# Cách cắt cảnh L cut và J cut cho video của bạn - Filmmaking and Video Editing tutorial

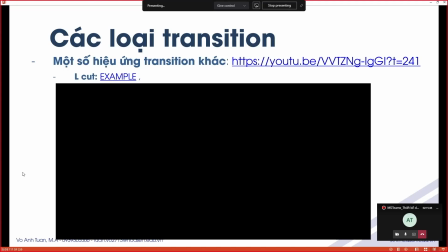(0:01)
Về eo cách, tại sao chúng ta gọi là eo cách và di cách.
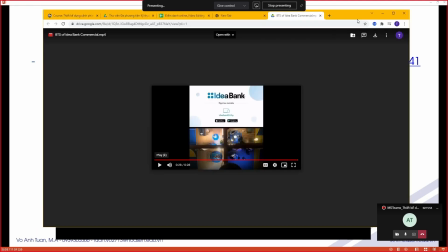(0:05)
Đó là tên gọi dành cho tính chất của
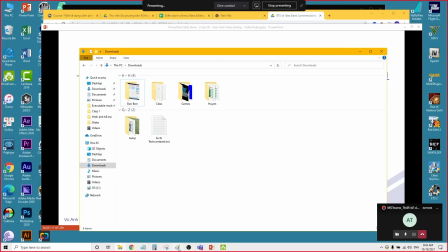(0:14)
việc chúng
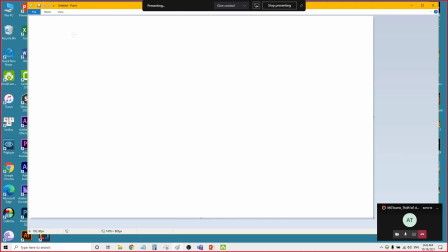(0:23)
ta sử dụng âm thanh để chuyển cảnh. Tại sao gọi là L-cut? Đó là tại vì giữa cảnh trước và cảnh sau Chúng ta sẽ dùng âm thanh Để chúng ta chuyển từ cảnh trước sang cảnh sau Và âm thanh đó sẽ lấn từ cảnh trước sang cảnh sau
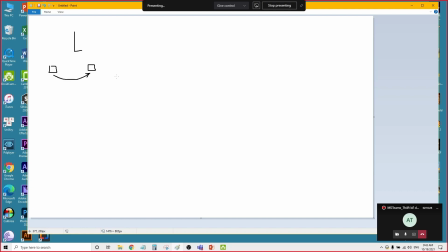(0:40)
Cho nên là theo chiều của chữ L Chúng ta sẽ gọi nó là L-cut Thì ngược lại chúng ta có cái G-cut Thì cái G-cut nó ngược lại Tức là chúng ta sẽ dùng cái âm thanh của cảnh đằng sau Chúng ta lấn lên cảnh đằng trước
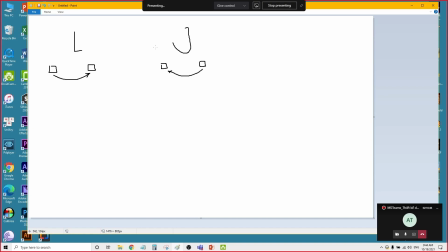(0:56)
Để chúng ta chuyển Thì hai cái là nó dựa vào cái chiều Của cái chữ để nó dùng Để nó gọi cái tên của cái chanh đi dành thôi Chứ không có gì hết
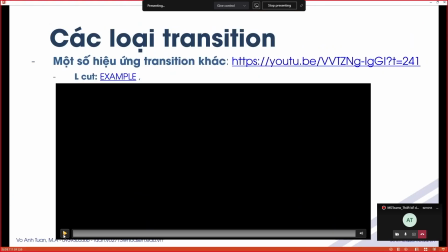(1:06)
Rồi chúng ta sẽ xem một số ví dụ Để chúng ta sẽ hiểu Thì cái này là ví dụ về eo cách Chúng ta cùng nghe cái âm thanh
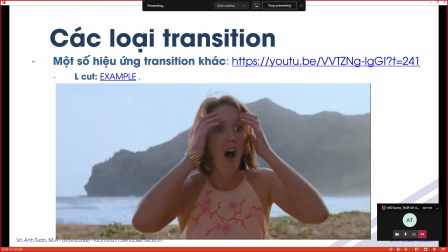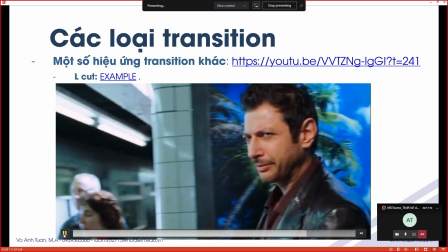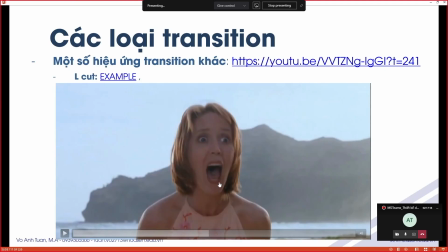(1:29)
Chỉ ra các bạn thấy là sao Cái âm thanh từ cảnh trước Cảnh cô này la Cái âm thanh cô này la Người ta sẽ lồng vào cảnh sau
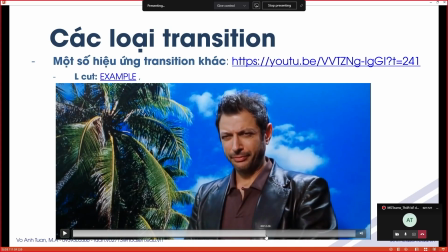(1:39)
Và cảnh sau thì nó tất nhiên nó cũng phải có một cái yếu tố gì đó Có âm thanh phù hợp với cảnh trước thì lồng vào nó mới hợp lý
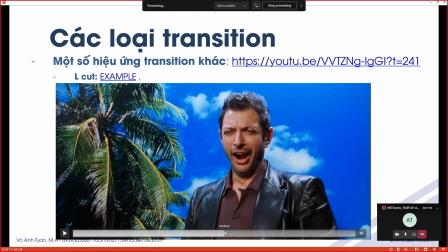(1:46)
Đó thì rõ ràng đây là một cái cách chuyển sử dụng âm thanh Để làm mượt cái đoạn chuyển Và một cách rất là thú vị đúng không
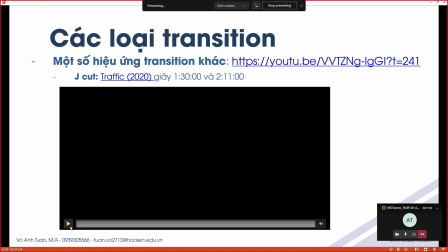(1:55)
Rồi thì ngược lại chúng ta có dây cách Chúng ta cùng xem cái ví dụ về dây cách
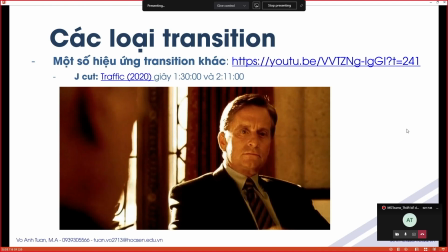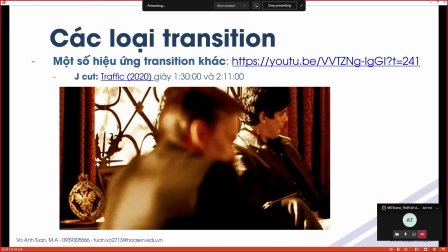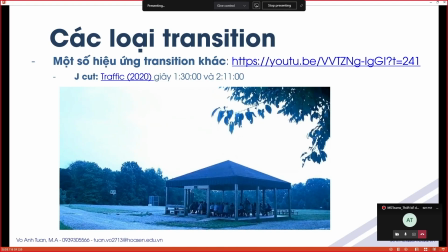Thì các bạn thấy là trong cái bộ phim Jay Cut này á Trong cái cảnh Jay Cut này thì rõ ràng cái âm thanh của cái shot sau tức là của một cái cuộc họp gì đó
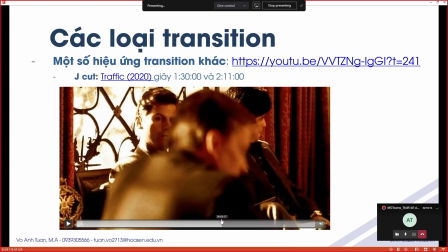(2:24)
Nó lồng ra đằng trước cái scene đằng trước của mình mặc dù là chúng ta thấy rõ ràng là nhân vật không có nói chuyện gì hết
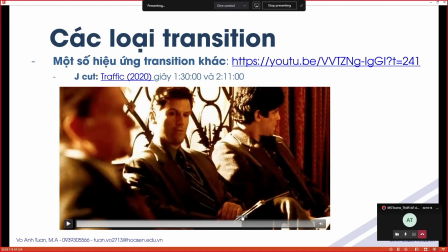(2:31)
Nhưng mà nó lồng vào nhau Thì rõ ràng là cái cách này Nó sẽ giúp cho
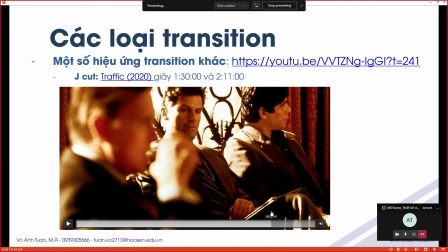(2:37)
Cái đoạn chuyển nó tự động Nó mượt hơn Và tất nhiên là cái câu chuyện Nó cũng phải có cái gì đó liên quan Chứ không phải là
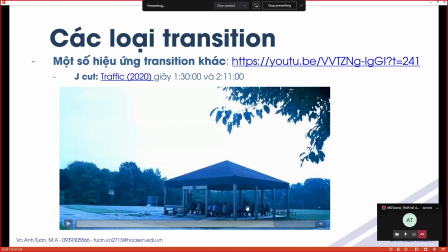(2:44)
Tự nhiên chúng ta chuyển như thế này Thì đây là cái thể loại Cái ví dụ cho cái Z-Cut
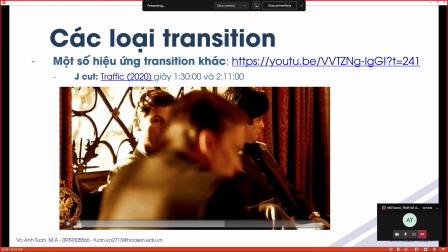(2:52)
Và nhân tiện này Các bạn cũng có thể check out Cái bộ phim J-Fig này Đây là một bộ phim mình đánh giá Cũng khá là cao Không chỉ về nội dung mà nó còn ở cái chỗ là nó sử dụng nhiều cái tuyến nhân vật
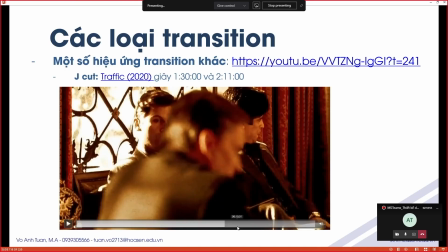(3:06)
Sử dụng nhiều tuyến nhân vật Và các cái tuyến nhân vật này dần dần nó sẽ cross với nhau Nó sẽ cross over với nhau, nó sẽ giao vào nhau ở một cái điểm nào đó Và cái đó là cái lúc mà chúng ta thấy được nghệ thuật của người ta Trong cái việc xây dựng câu chuyện giữa các cái tuyến nhân vật khác nhau Chúng ta rất là khó xác định được nhân vật chính trong cái bộ phim này
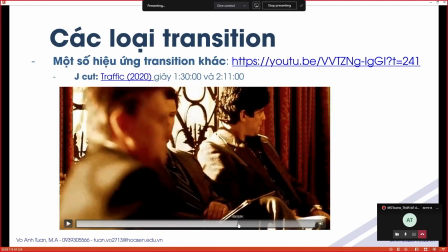(3:24)
Và nhất là về cái tông màu các bạn thấy là Có 2 cái tông màu rất là khác biệt để nó phân biệt giữa các cái tuyến nhân vật Đây là một cái cách thức rất là phổ biến
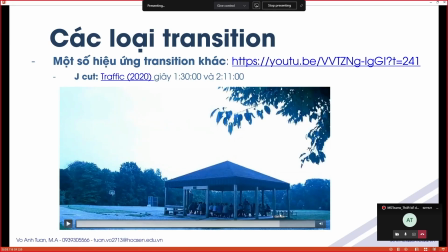(3:34)
Người ta hay dùng để người ta giúp người xem phân biệt giữa các cái tuyến với nhau
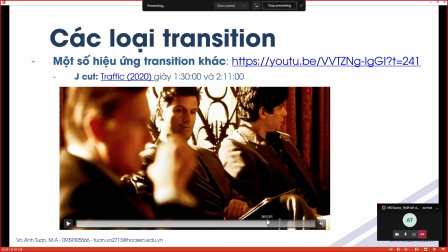(3:39)
Một cái ví dụ nữa là sử dụng cái màu sắc để phân biệt đó là phim Anh Hùng Ủa chưa nghề mưu?
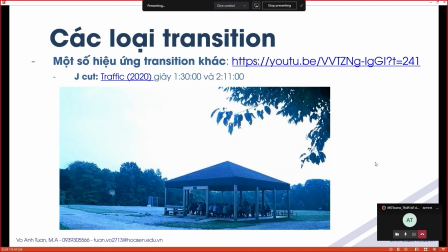(3:46)
Hero Có bạn nào đã xem chưa? Rồi, đây cũng là một cái ví dụ về G-Cut